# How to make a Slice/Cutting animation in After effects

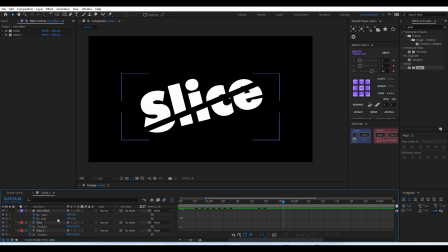500s
Straight away we are able to see the result, and it's actually looking really interesting. And after that, like I said, you can experiment with the timing and things like that, you know, if it's, you know, by the time the effects is moving, the text needs to be cut,
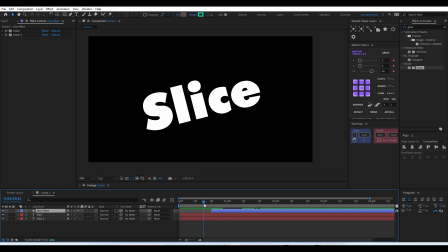517s
and you know, things like that. So here I'm just experiment with the timing and matching the animation of both the text as well as the effect as well, and move around and you know, experiment these values, timing and timing of the keyframe,
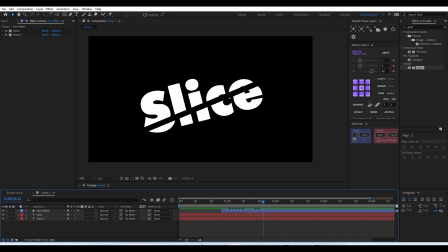537s
easing, all these things, until you get the desired result to what you are looking for. So here I am approaching that
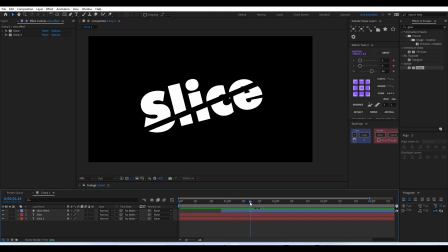550s
output value that what I'm looking for, and I'm almost completed that particular area.
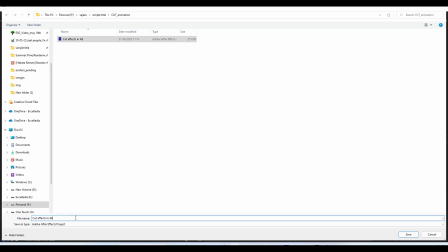557s
After that, you can just you know, in between, don't forget to save your file. Here I'm just saving the file as well.
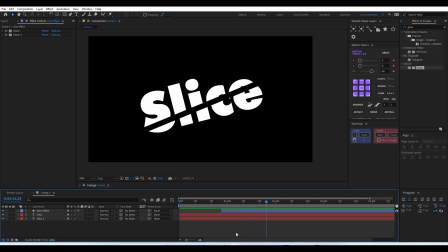566s
The next thing is we have to add some extra effects as well for our animation. So we'll just go with the pen tool, and
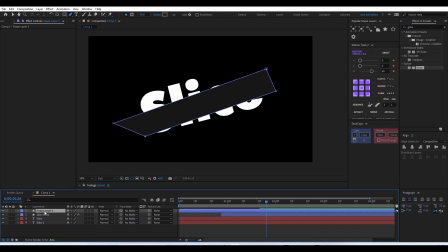584s
so the next thing is we are going to add a bit of shadow for the bottom piece that actually been cut off. So in order to add the shadow, I'm just creating a separate layer shape with a dark gray color,
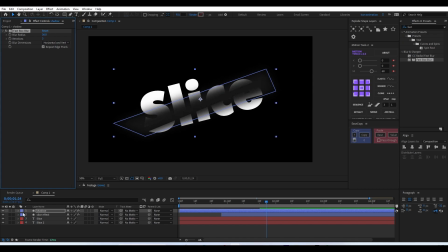603s
and added fast boost blur, and I'm just blurring it. After that, you can just place it just above the text, and you can just turn on the track matte effect, so that the shadow will only be visible inside that bottom text.
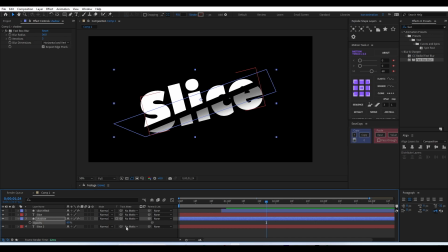619s
And after that, you can just reduce the opacity, or you know, change the color, whichever one is you know, easier for you. And after that, we have to timing that effect as well. So once that shape is actually cut off, then only the shadow will be appearing,
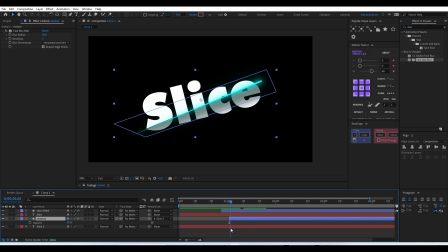637s
because the shadow is actually coming from the top most piece. So we have to, you know, arrange it like that. So once that piece is cut off, all that effect, otherwise the effect will not be looking very good.
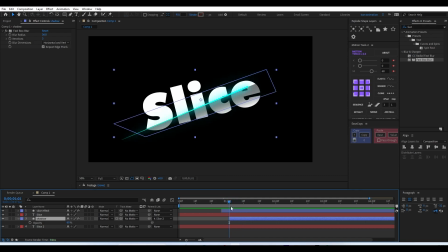653s
So the timing, everything, you have to like align it, everything perfectly. So when you add that shadow as well, you can actually add in a bit of opacity as well to, you know, ease that,
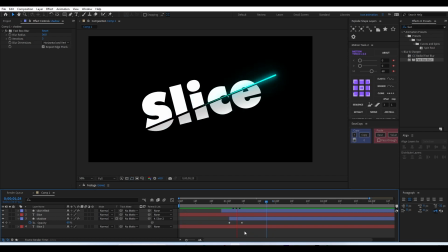670s
you can smooth out that animation of that shadow as well. So when you started adding that shadow effect, it's actually giving much more impact on the slice animation. And once you are happy with that shadow effect, you can just move on to the next part of our process. The next part is we have to add some extra animations here. So the point we are cutting that text layer, we'll be adding a bit of trim path effect as well.
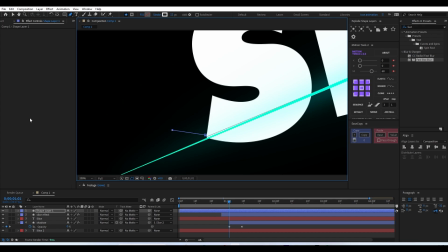702s
So I'm selecting that pen tool and adding some, you know, simple smaller lines at the corner of our cutting, where the cut is actually starting. And after that, just like before, I'm going to add
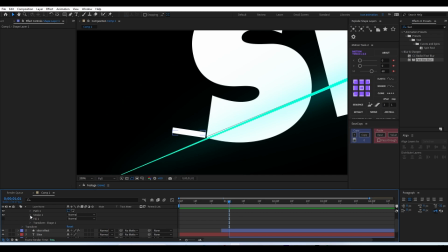722s
I'm going to round out the edges, as well as adding some tapering effect. So, you know, it'll look much more better compared to, you know, a normal same thickness line. So like I said, you can make, these are all optional.
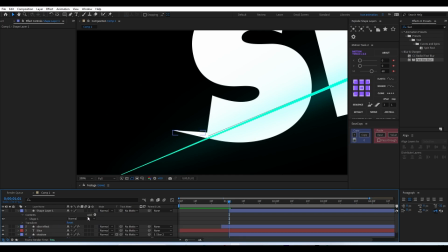739s
I'm just creating these effects so it will give more impact on that animation and things like that. You can just experiment with a different kind of effect however you want.
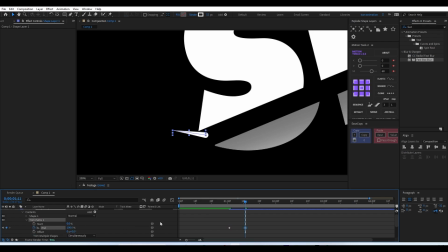750s
And when you are happy with that effect, you can just move on to the next part.
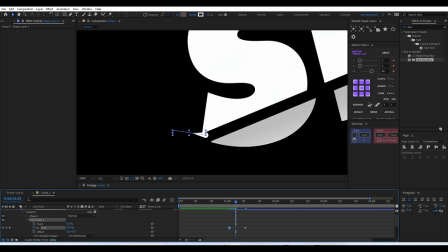756s
Here, just like before, I'm just experimenting with the end and start value of the trim path.
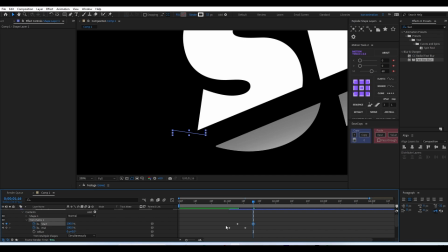761s
So once the animation starts, halfway around, the line will be start disappearing as well. After that, I will just add some ease in, and you know, make the easing a bit more sharper,
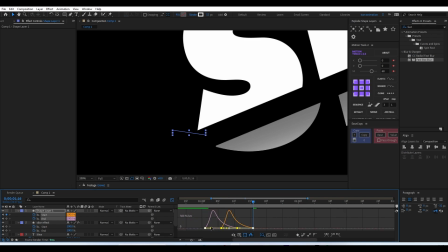775s
and that way it will match with the entire animation of our slicing text and effect animation.
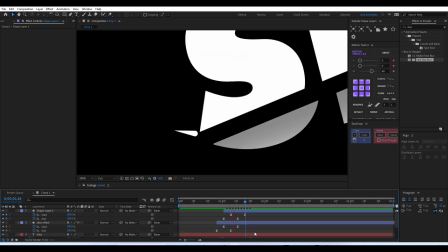783s
So it will be much more you know, interesting to look at.
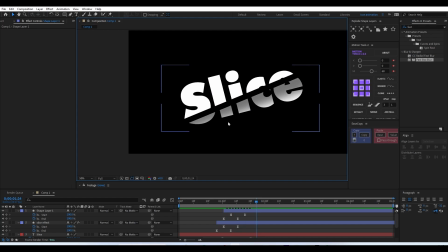787s
So just like before, you have to time in properly, add the timing for the animation. The moment that it's cut, or you know, cutting, it should, the effect also should start, because it's what I'm going for is
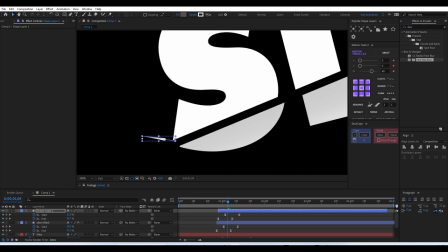807s
like a little spark when you actually you know, cutting something, you know,
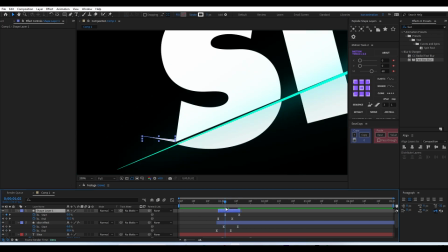812s
a small piece or spark kind of things will be slicing off that object where you are cutting. So that kind of effect I'm looking for, and so the timing is actually really important. You can rearrange the timing keyframe as well as the position of the layer,
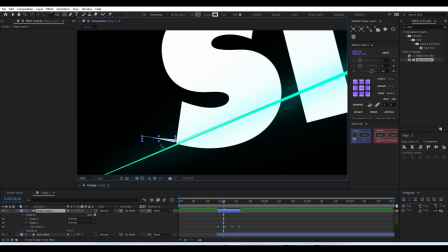830s
so it will match with your animation much more perfectly, and that will look much more interesting. And once you are happy with that effect, you can just duplicate it and you know, rotate it to the opposite side.
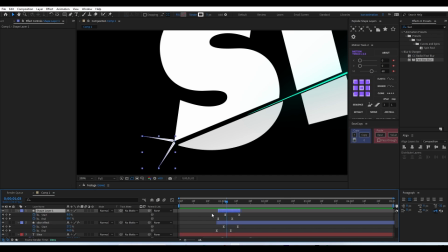846s
So we have an effect coming at the both of the ends. That line is actually splitting, and at the both of the end, we'll have that extra animation as well.
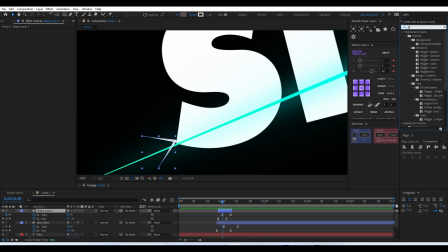857s
So it'll give much more impact. These are all minor things, but it'll give more impact and, you know, interesting effect to your animation. So after that, just like before, we can add some, you know, glowing effect onto that. And just like before, one of the glow will make it, you know,
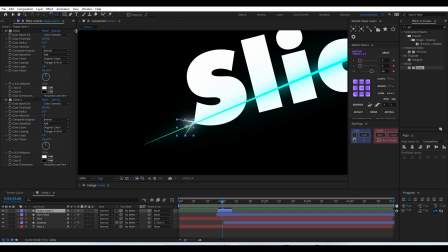875s
spread a little more, and the other one will make it a bit sharper, so our glow will be looking much more interesting.
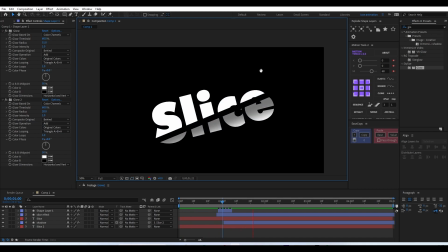885s
So after that, you can just duplicate this effect and, you know, add in wherever you want. If you want to add it to every single letter, you can do that as well. So like when you are adding this kind of effect, make sure it's not too much.
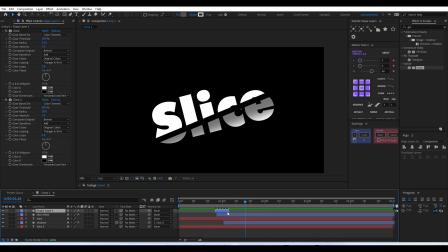903s
You have to, you know, go with a minimal effect, so then only it will have that impact what you are looking for.
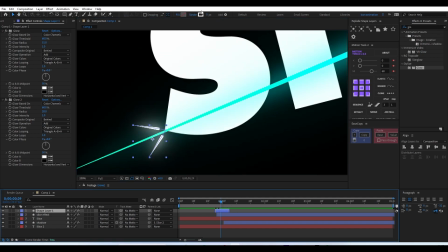910s
Otherwise you may not get the result what you are looking for. Instead you will get a lot of unnecessary animation all over.
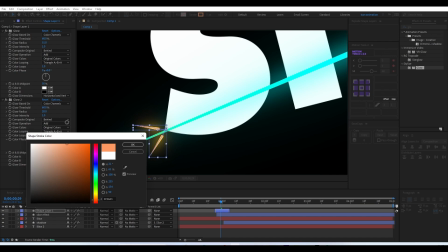919s
So here I'm just you know, changing the colors and experimenting with that colors as well.
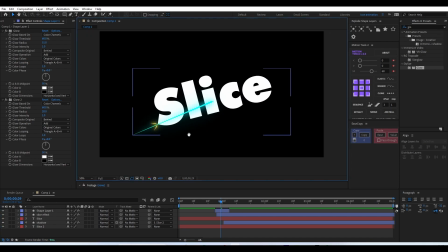925s
So when you have multiple colors, and you know, that way people will notice that smaller effect much more prominent when you are actually adding an extra or popping kind of color.
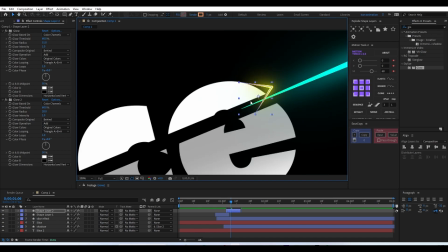942s
So with that, almost our animation process is actually completed. I'm just duplicating that same effect and adding it at the last of our letter as well.
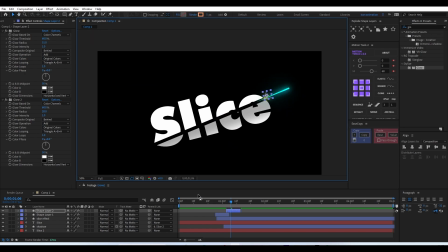953s
So we'll have that effect at the beginning as well as at the end. So with that, we just completed our slice animation, cutting animation.
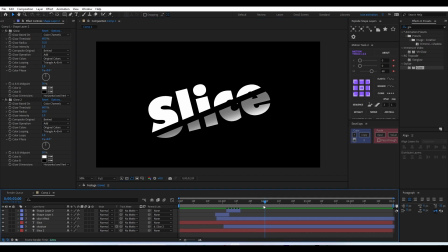963s
I hope you guys all like the video. And if you want to see similar videos, please subscribe to the channel and turn on the notification as well.
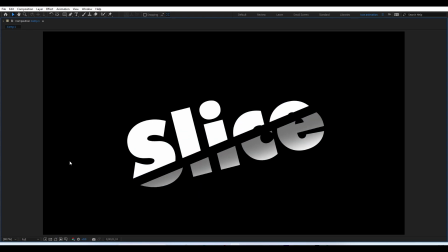975s
And if you like the video, please like the video as well as share the video with your friends.
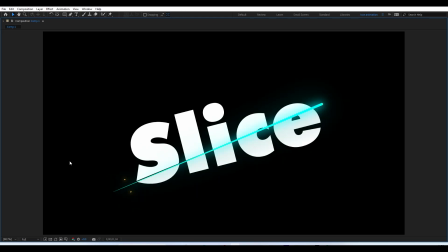982s
So I'll see you guys in the next video.